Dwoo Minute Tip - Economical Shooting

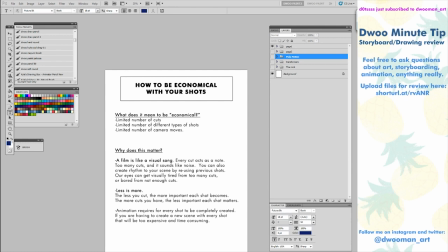If you cut to a different background every time in say like a minute, that might be like 50 BGs. So that's already 10 weeks. That's 2.5 months. That's insane. That's a lot of time. That's a lot of money to be going to just cutting new.
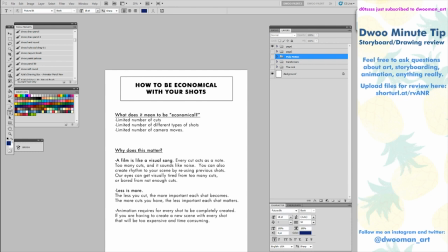So you want to be economical so that you save money, so that it helps create rhythm, and so that you're using your cuts more effectively. Animation, especially TV animation, has a lot of constraints, which isn't a bad thing. I think constraints will actually make you a better artist and will bring out more creative solutions to how to fix things
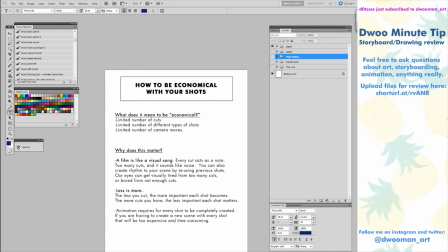or how to make things better. And so understanding how to be economical with your shots and limiting yourself will allow you to do this.
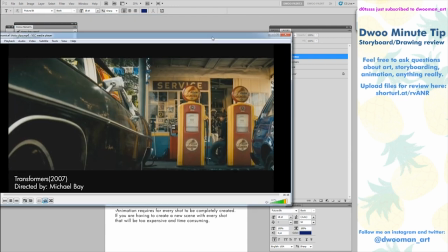So that being said, let's watch the first clip. It is from Transformers, directed by Michael Bay.
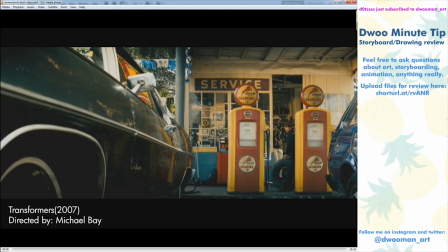This is the scene where Sam Witwicky meets Bumblebee for the first time. We'll watch through the scene and then I'll break it down. This scene is pretty egregious in its shot usage. It is really all over the place and...
Hey! What?
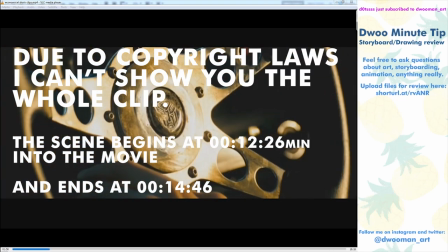Your cousin of that damn...
That was Transformers.
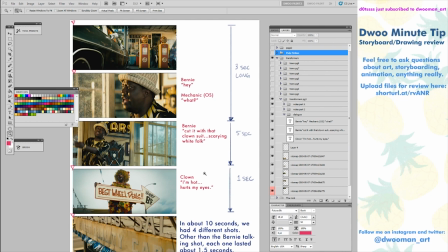Let's go through it. Here are all the shots from this scene. Within the first 3 seconds, we have two shots here. Bernie Mac says, hey. The mechanic off-screen says, what? And between that, we cut again. Bernie Mac has a lot more dialogue here, but it's only 5 seconds, and we cut away to the clown for another second.
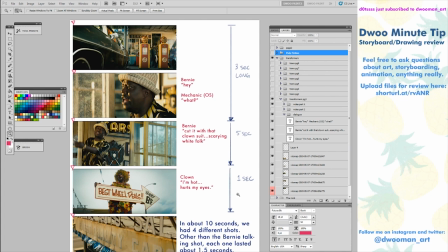So in about 10 seconds, we had 4 different shots. That is insane. Like, that is way too much cutting for someone saying, hey, someone responding, what? And then someone saying, cut it with that clown suit guy. He's going to get heat strokes, yada, yada, yada. And then the clown saying, I'm hot.
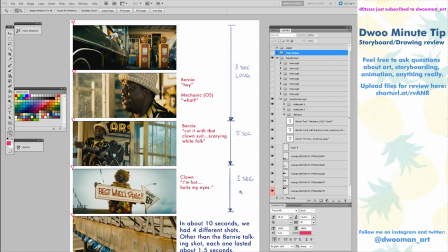The makeup melts and hurts my eyes. In 10 seconds, we had 4 different shots. We don't need that many shots, and there's nothing that was gained between the shots.
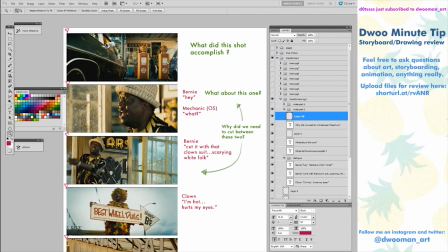I don't quite understand why they chose this layout.
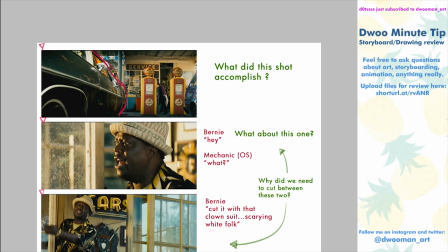This thing takes up such a huge part of the frame, and Bernie Mac is so tiny. Why are we so far away from him? And why are we starting the shot on this? Like, where's the wide shot of the car dealership?
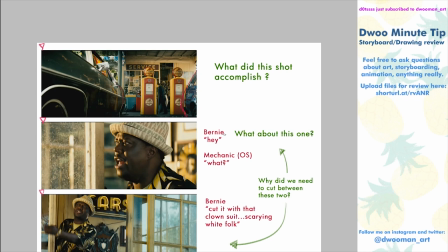Or where is something to help establish where we are? This is a very abstract type of shot, and I'm not sure how they chose this to start with, right?
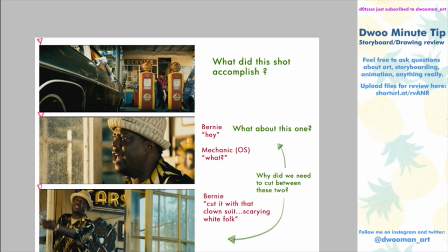So Bernie Mac barely comes out. He's only on screen for 1.5 seconds, by the way. Don't forget that. So you have 1.5 seconds to pick out this guy over here in all of this. Like, if this shot was on screen for a lot longer than 1.5 seconds, maybe that would be okay because he might be the only one moving.
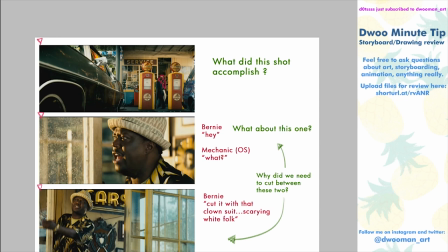We might not have the camera move. It might be locked off, so it's static and we can see the movement. Our eyes are really good at picking up movement and picking up areas of high contrast. This is not high contrast. I would say the highest contrast in this might be somewhere around here, maybe here, maybe like up here, but definitely not down there.
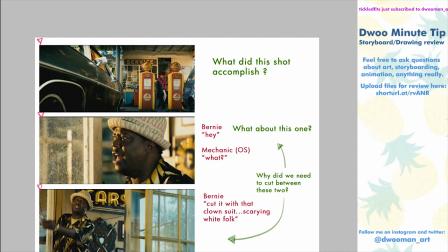He's also not moving in a way that our eyes can pick up very easily because he's walking straight towards the camera. So the scale difference of him moving is pretty much the same at that distance. Like, we're not going to pick him out of the crowd. We're not going to pick him out of this dark shape over here. So these are all things you have to consider when you're deciding shot length and cutting between shots as well.
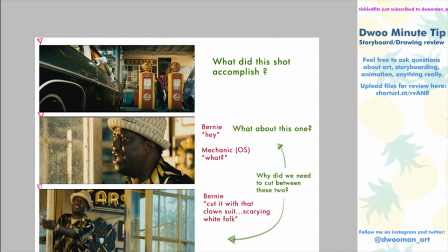How easy is it for the audience to pick up? What is the audience going to look at first? These things are important, especially if your shots are 1.5 seconds long.
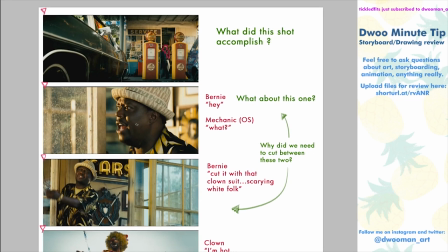And then all of a sudden we cut to Bernie Mac here yelling at something off screen for 1.5 seconds.
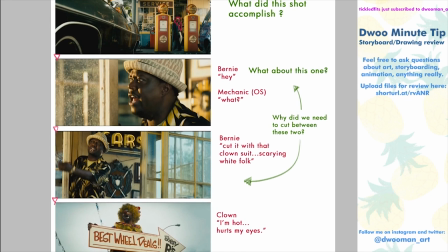And then we cut to another shot of him here yelling off screen for 5 seconds now. What did this shot give us that this one couldn't? Like, why do we have that one? Couldn't we just have had all this dialogue down here in this shot? I don't know.
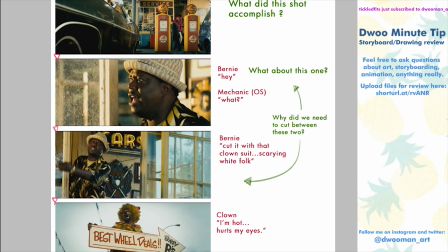I have all these questions about this scene and I don't have any answers. This doesn't make sense. It's too fatty. We need to cut it down. We need to cut down the amount of shots we have just so it simplifies it for the audience. Especially in animation, you want to do it for financial and scheduling reasons. I don't understand why we cut here.
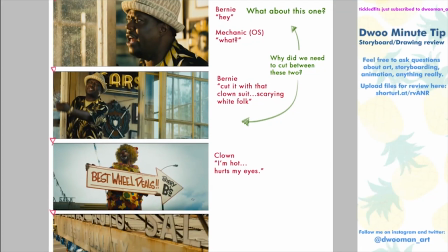And then we cut to the clown. Why do we need to see the clown? We saw him maybe and he doesn't pop up again later on. Like, this is like a weird choice to be spending time here. Anyways, so that's the first 4 shots.
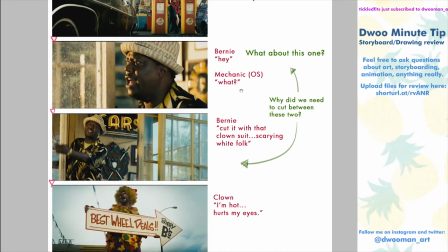10 seconds spent between 4 shots, which is really short. Half of it was spent right here.